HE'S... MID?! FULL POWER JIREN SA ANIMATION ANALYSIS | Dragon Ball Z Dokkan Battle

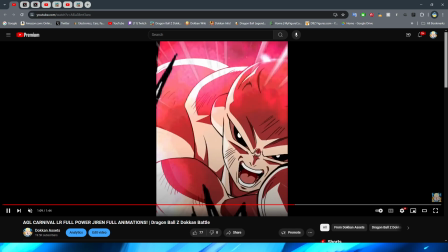I do like the beginning part a lot, actually, where they kind of like have him,
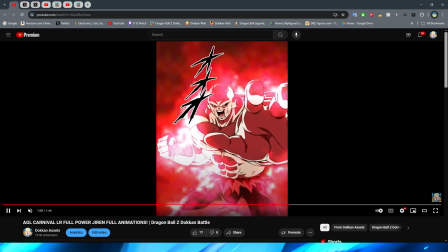I don't even know how I would like describe this really. Like they have him basically just stance up, I guess, right?
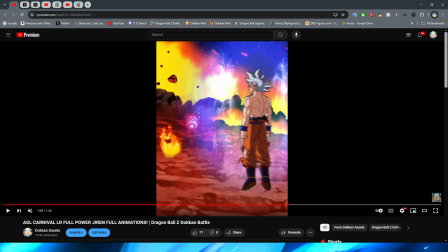You have this shot of him very close up, and then,
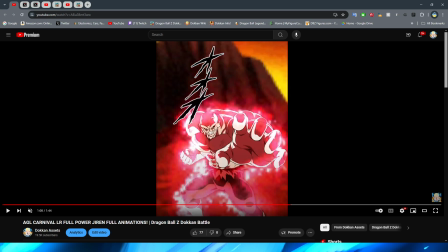you know, they have him kind of swift or just like sweep his arm a little bit with a tiny bit of the motion blur,
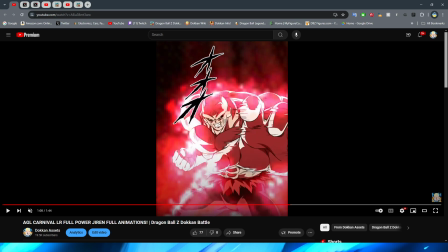but I feel like it almost doesn't like make sense in the context of the shot. Like it's like, okay, he's moving his hand 2 inches. You know what I mean? I don't know. It's a little bit jarring that they have the motion blur there. Like, I feel like it wasn't necessary.
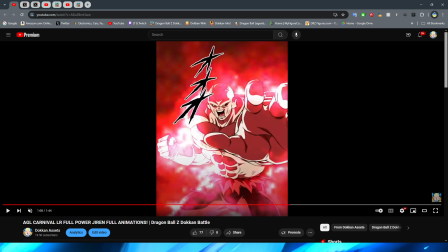Also, the change here, it does happen really quick, so I guess that's not that big of a deal. But I do kind of wish that there was another frame or two in between the transition between these two poses.
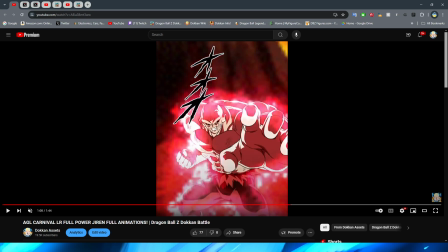But I digress, right? I think that this little bit of having Jiren be close up before they then move out does look pretty cool.
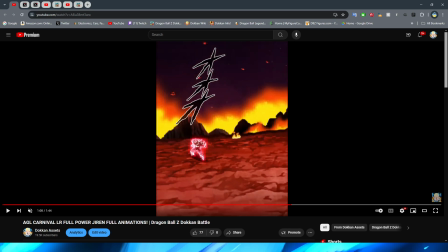Right? Obviously with him way, way, way in the background, and then you have him move forward.
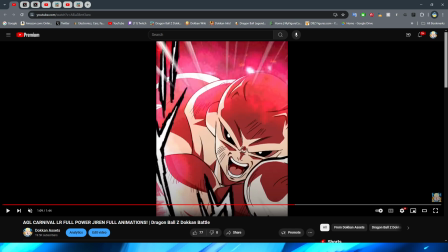I will say the movement on him is kind of a little bit weird. I don't really think that it's too bad, though.
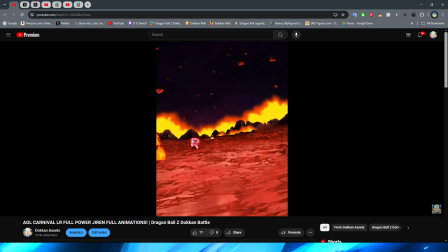I'm sort of just nitpicking, to be honest with you. But it does feel a little bit funny in the way that he kind of, like, shifts around.
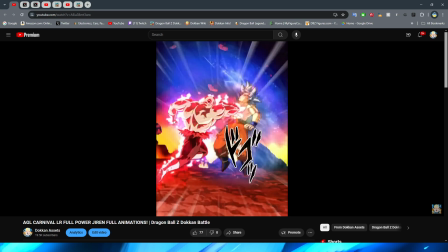But then we have this shot right here of Jiren giving Goku the beatdown, which does look pretty cool, if I do say so myself.
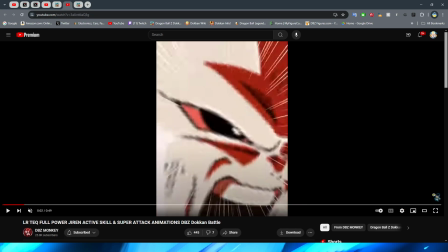And funny enough, once again, right, with this shot right here, we then go to basically what came next with the Tech Jiren, right?
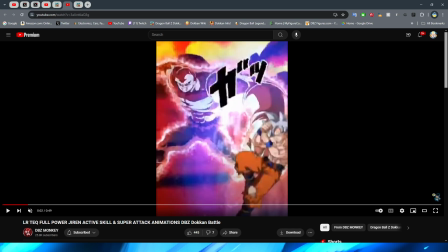By the way, look how long his arm looks here. It's so funny looking.
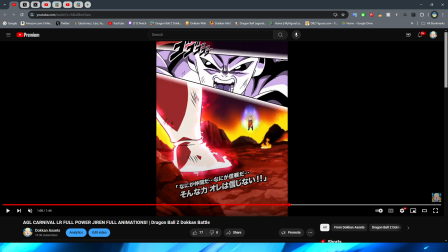But it's interesting that they included some stuff in between, right, this time, where rather than him just basically,
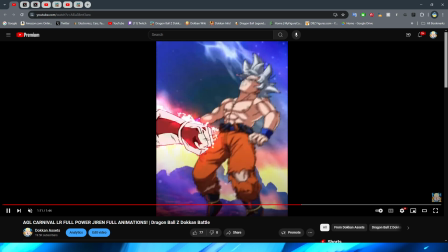like, punching Goku directly, they have these quick punches and kicks, right, before they then have his fist buried into Goku's chest,
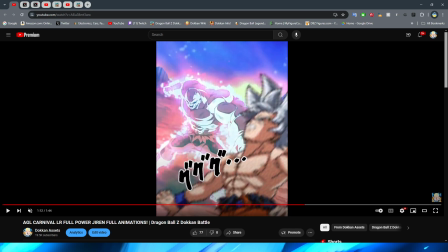right, with him then readying another punch. We will look at this in 2x speed in a second, because I do think that even though these punches are a little bit slow,
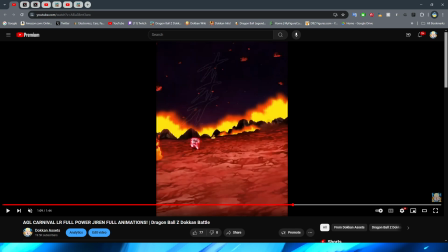they don't look bad in the slower speed, actually, because I feel like these punches are meant to be a little bit more,
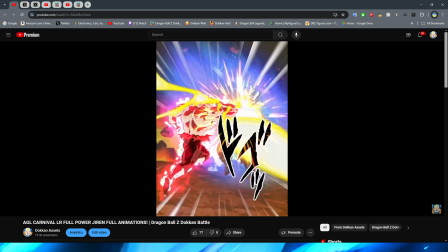like, methodical, almost, in the way that Jiren moves the punches and kicks, right? Where they're, like, super hard-hitting, and they're not meant to be, like, rapid-fire.
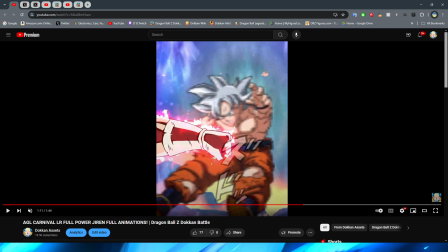Yeah, yeah, yeah, yeah, yeah. You know, it's like, boom, boom, boom. Really trying to give Goku the beatdown, right?
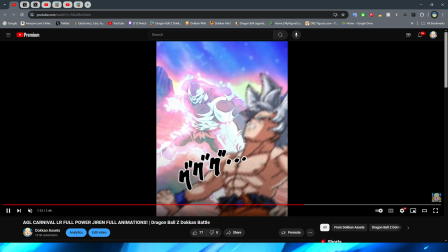Either way, though, I really like the way that Jiren moves here.
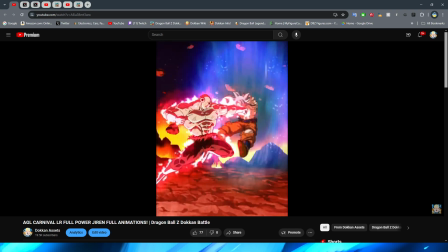The animation that they have on him, like, kneeling down after he's already hit Goku is super fluid.
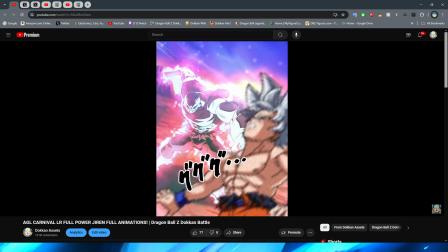I really, really like the way that this looks. It's super nice looking. Jiren's expression is super great, too.
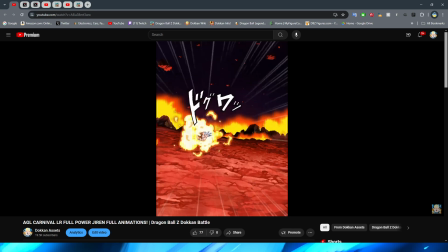And obviously, we have the little air effects before we have the energy kind of zoom into the punch
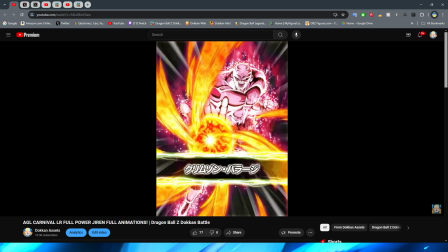and then explode outward to shoot Goku away before we transition into the card.
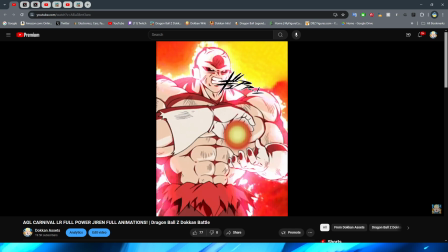I actually really like that art, I'm not going to lie. This is super cool, by the way.
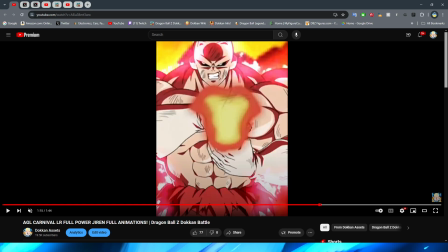I do still think that they could have added a couple more frames in between some of the poses here, but I do really like the way that Jiren looks here. I think that they did a very good job representing the way that full power Jiren looks as best as they could.
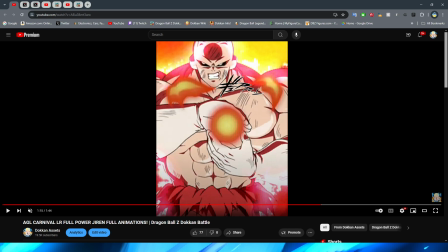It is a little bit of a shame, again, because Dokkan is such an old game. This could look a little bit more HD, because I think with animations like this, it's clear to see in terms of, like, the visual quality of, you know, the assets at play here.
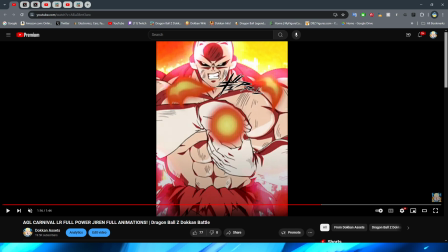Dokkan's, you know, like, age is definitely starting to show a little bit, but the shading on everything looks fantastic. I really, really like the lighting effects. I don't think that this pose change is that bad, right?
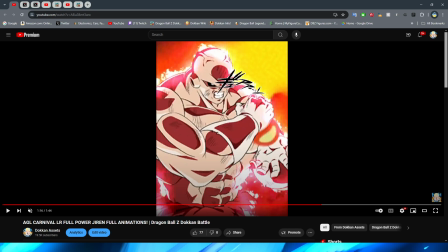But we have Jiren move his arms, which is okay, but then this to this, I feel like there should be a little bit more in between there. And then obviously,
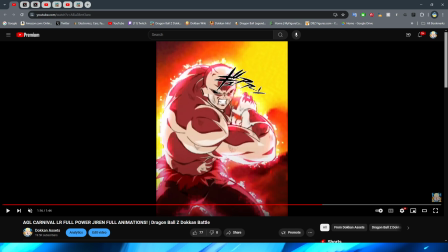with him then getting his arms backwards, right, going from here to here, I feel like maybe there could have been something. It's also because you notice it a little bit more because Jiren's back, excuse me, is so, like, darkly shaded. And then you go to here, right, where it feels a little bit more bright.
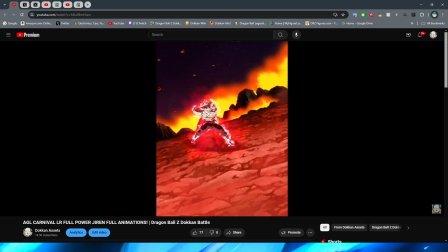Either way, though, we then zoom out and have Jiren basically throw the blast immediately, which I think does look pretty good, right?
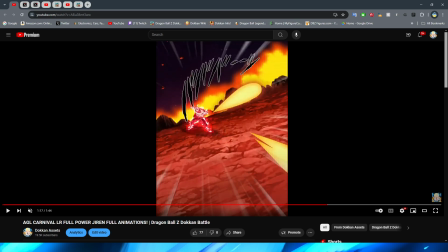Even though this is basically like a really quick change of the pose right here, right?
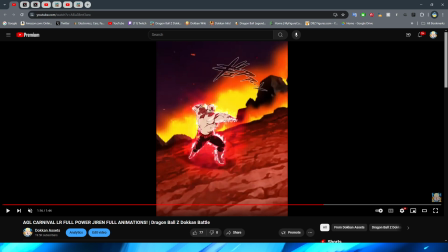When he brings his arms, like, back. Let's go back to that real quick. Bada boom, bada boom.